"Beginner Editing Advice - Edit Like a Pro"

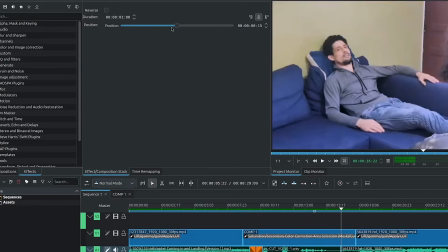3:48 I increase the duration of the transition itself up to one second. and then I moved it over closer to the helicopter scene the reason why
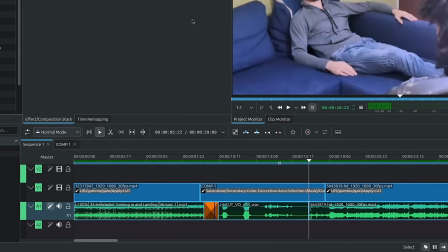3:57 I did this is that I wanted the first John that she says to be suddenly audible under the helicopter sound and then over for the J cut with
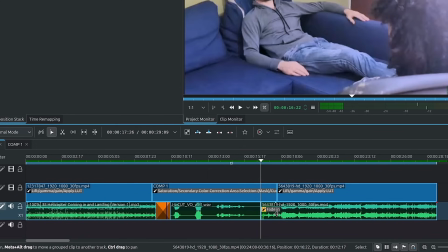4:06 the train tracks I simply added a fade in so that it's a gradual increase of the warning sign for the train track that's really it so what are these other cuts well one of them is to cut on action. It's when you cut while the action is happening. Now in this case it's a simple cut to a close-up but you get the idea. It could be with a sword swing you cut to a different angle. This is really to punch in on the action or to hide a jump cut in the scene. The next one is a cutaway and that's for example I would look up and I say
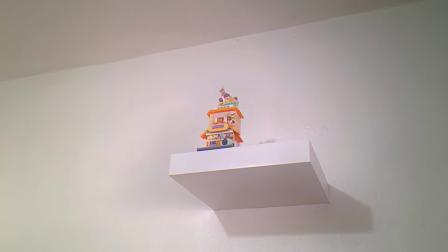4:41 what is that and we cut over to what I'm looking at which is outside of the previous scene. Another one is an insert shot. For the insert shot for example I would grab this box I'm looking at it and then we cut to
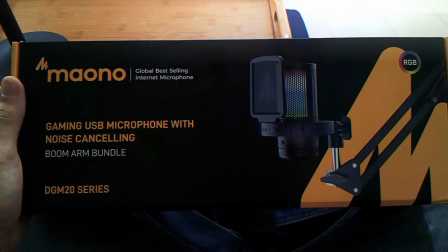4:54 a close-up of the box which was already in the previous scene and that's an insert shot.
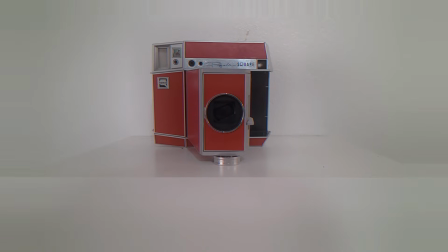5:00 Next up we have the match cut so I could show you this ring over here and then we cut over to this camera and what makes the match cut
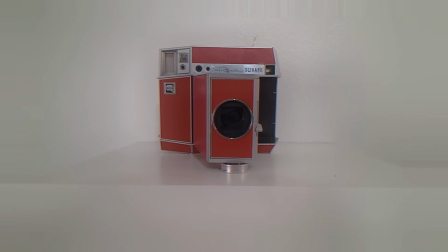5:08 is that we have a similar element from the previous scene over in the next scene so it kind of ties the two cuts together another trick is to not cut at all so lingering on a shot for an extended period of time building up tension now these are just a few cuts that you can use to elevate your edits another thing that can help elevate your edits is sound design so the placement of the sound choosing the right music etc all right and that's it for this video you can click Click on this playlist here to learn more about Killing Live.